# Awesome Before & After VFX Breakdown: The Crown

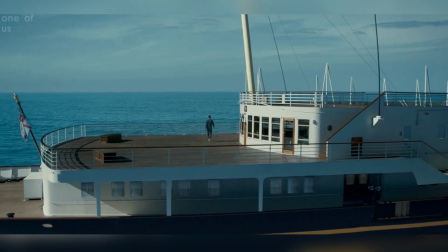10s
The Crown is a historical drama that has just come back for season four.
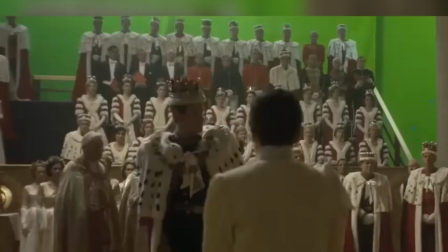14s
On the face of it, it may seem that a historical drama wouldn't be very VFX-dependent,
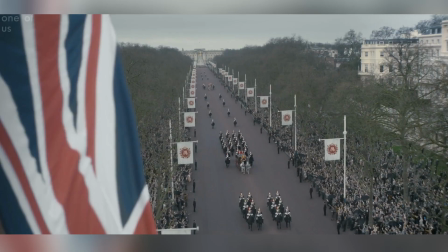19s
but in actual fact, VFX was not only necessary, but indispensable.
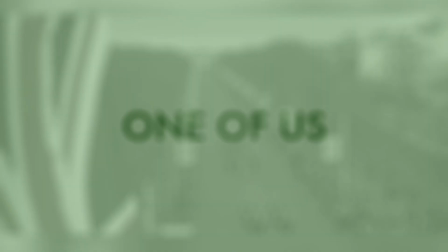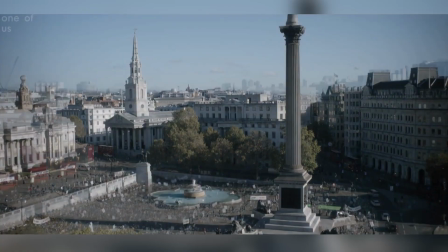28s
One of us has been working on The Crown since the beginning. They were tasked with overcoming the two main problems that occur when producing historical dramas.
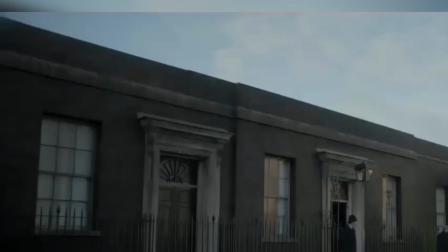36s
The first is that they are set in the past, so many buildings or iconic structures from the time have either disappeared or changed,
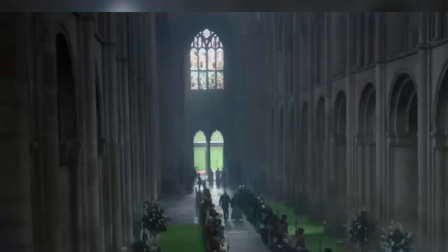43s
or their surroundings have, so these changes have to be identified and altered. The second is that of historical events.
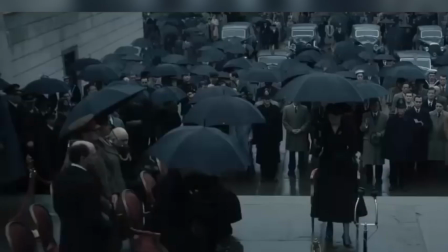50s
A lot of people lived through or saw these events happen and therefore their reproduction must be similar to the original, so these events must be researched in detail.
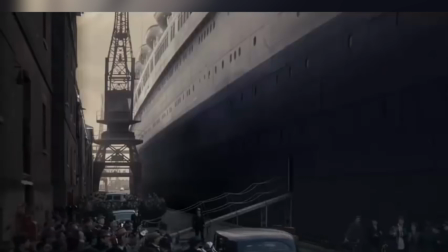59s
If there were massive crowds, these must be reproduced. If certain vehicles were used, they must also appear.
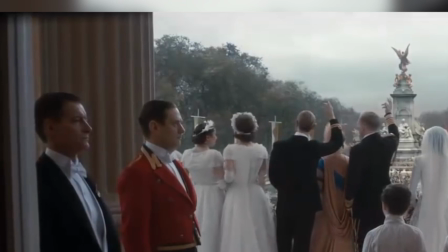65s
The majority of the work in the first two seasons was digital set extensions environmental extensions crowd replication creating a cg aircraft
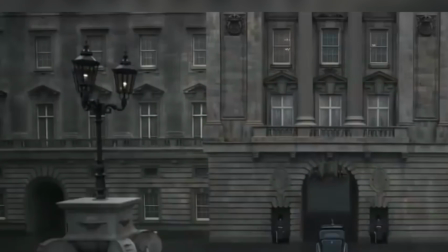74s
and of course buckingham palace their two main priorities were making their work photo real and invisible in
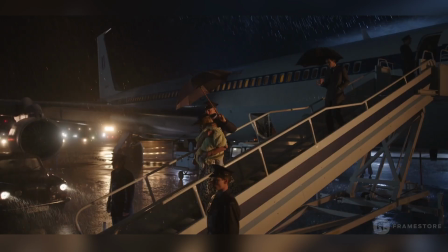86s
season three framestore joined the team and created heathrow airport as it was in the 1960s
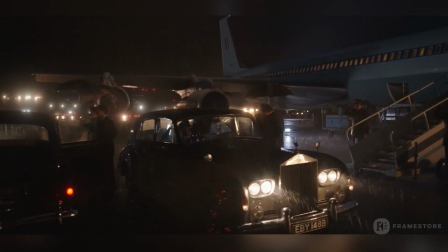92s
to do this framestore created several digital matte paintings or dmp's of heathrow as it was,
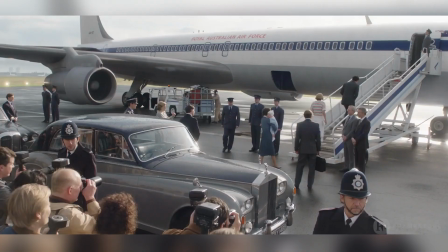99s
concentrating on the instantly recognizable passenger boarding bridges from back then.
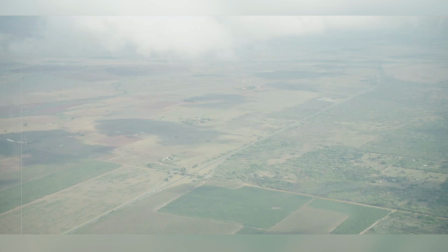103s
This DMP was accented with crowds, ground staff and flashing lights, and added to the backgrounds of the live-action plates.
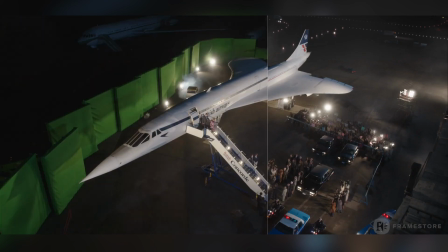110s
Artists then added a BOAC aircraft CG asset and several runway vehicles, added a BOAC aircraft.
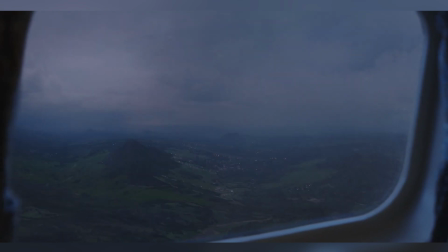117s
Framestore also worked on several shots of the aircraft's interior, adding environment to window views.
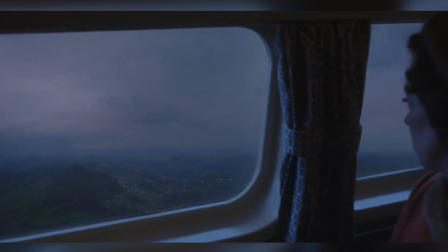123s
In Season 4, Framestore delivered 230 shots, which, in addition to big environmental jobs like creating a digital version of Ayers Rock, Sydney Opera House,
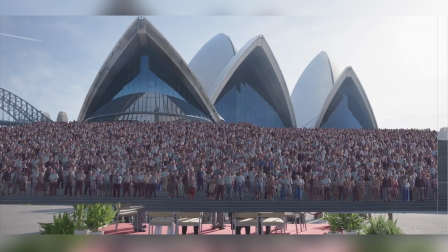132s
Mystique Airport and JFK Airport,
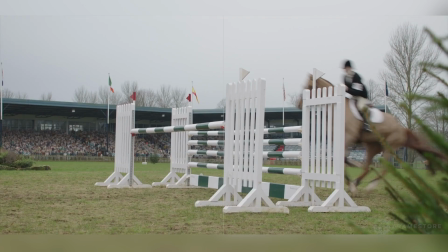134s
Framestore also did a deepfake face replacement technique on the equestrian who stood in for the actress playing Princess Anne in the show jumping compilation. But by far the most complex and detailed work was creating a digital stag, which not only had to be photorealistic,
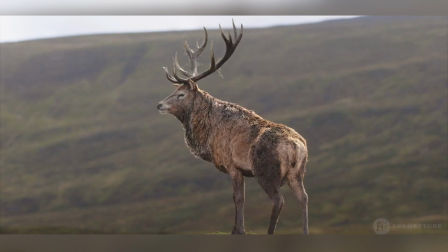150s
but had to be so realistic that you don't even begin to think that it could be digital.
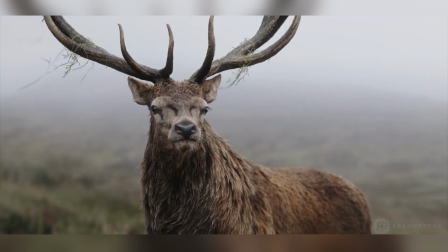155s
This was done by adding an incredible amount of detail, like hairs clumping together in the rain and little pieces of grass hanging off its antlers.
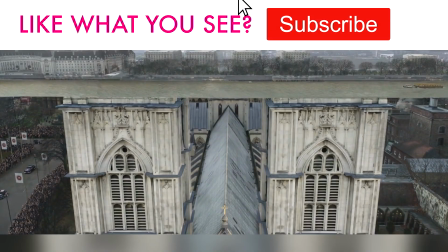167s
Please give us a like if you enjoyed this video, don't forget the links to the music used in this video are in the video description, and be sure to let us know in the comments section which movie VFX you'd like to see behind next.